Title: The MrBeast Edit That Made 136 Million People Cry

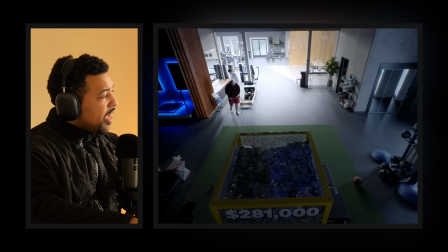Damn.
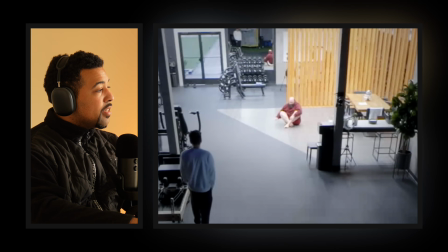Oh my gosh, this is like actually happened. I thought they were going to pull him out. I didn't think he would actually pass away. Man, that changed my mood completely. I don't even know what to say right now. But let's, respectfully look at the choices that they did with the editing and see why it was effective in this way and why I feel on the verge of tears after hearing about this man's passing. Oh my gosh, that makes so much sense now that I think about it. The end of the movie music, it is literally the end of the road. And they're slowly zooming in. Zooming in makes you closer to the characters, you're more connected to them.
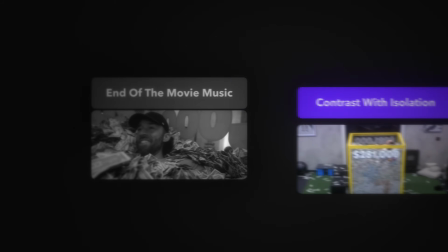But zooming away indicates distance and separation. And from this angle, it literally just looks like Madge is in the money by himself. And then they slowly crossfade in. So it goes from day to sort of closer to night.
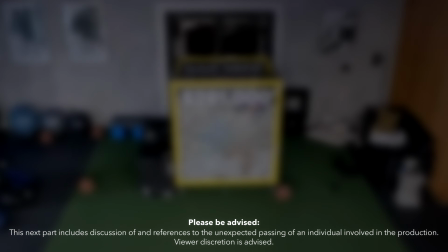This caption, this description is scary. It's genuinely frightening to look at that. And it's also how it goes from the rock and the drums and the guitar, it just reverbs out into this ambient melody.
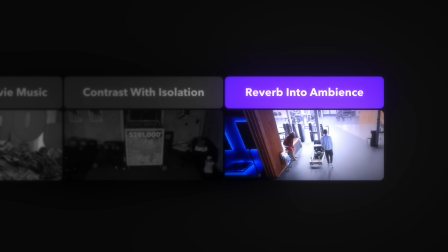They reverb into that peaceful tone to get your mind prepared for death. It's a way to ease yourself into this without it being so jarring that it makes you almost nauseous.
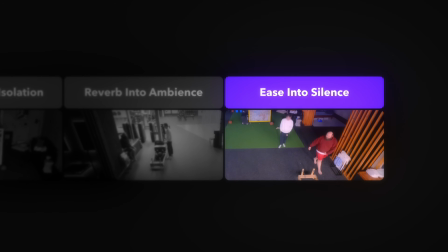And they take out all the music because the most respectful thing is to take out the music. Even if you have the most emotional, sensitive music of all time, you cannot use it right away when it comes to a death.
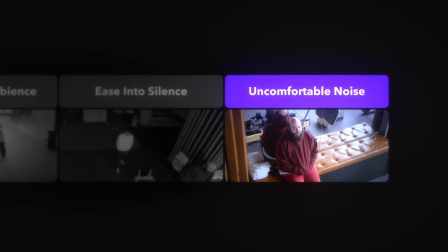When the producer breaks the news, there's no background isolation. You can hear the hum of the AC, the faint buzz of the electronics.
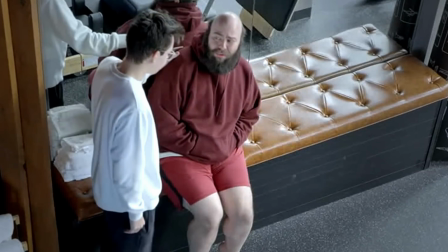Most editors will remove that, but they didn't, because that noise keeps your chest tight. Notice, they aren't doing MrBeast style captions for this.
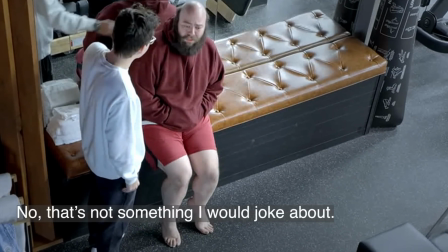They make it literally seem like a police transcript, like you're watching one of those cop footage videos.
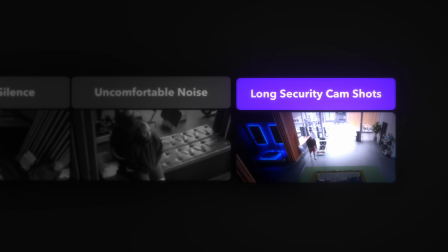They started cutting less. They let us sit in the same unbearable seconds that Madge is sitting in.
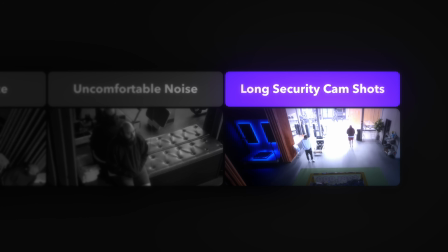It's all captured from a single security camera far away.
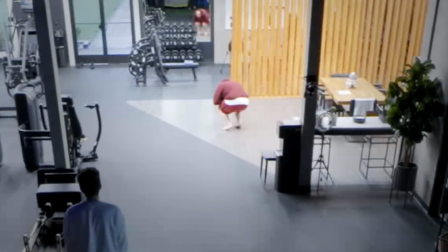Because when someone's world is collapsing, the only respectful camera angle is distance.
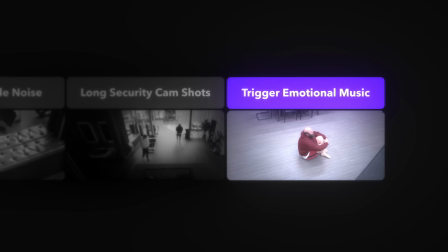And then right here is the perfect moment to slowly bring in this emotional piano track. I could definitely see why that would make 136 million people cry. That is the saddest MrBeast edit I've ever seen in my entire life.
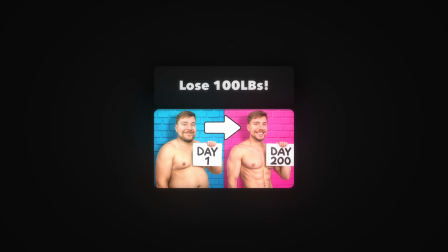MrBeast made millions cry with this video, but in Beast Games, he made their hearts race by breaking the one editing rule that made him famous.
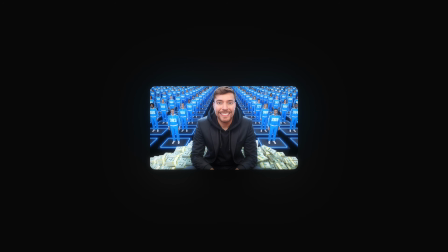And what he did next completely rewrites how editors build emotion.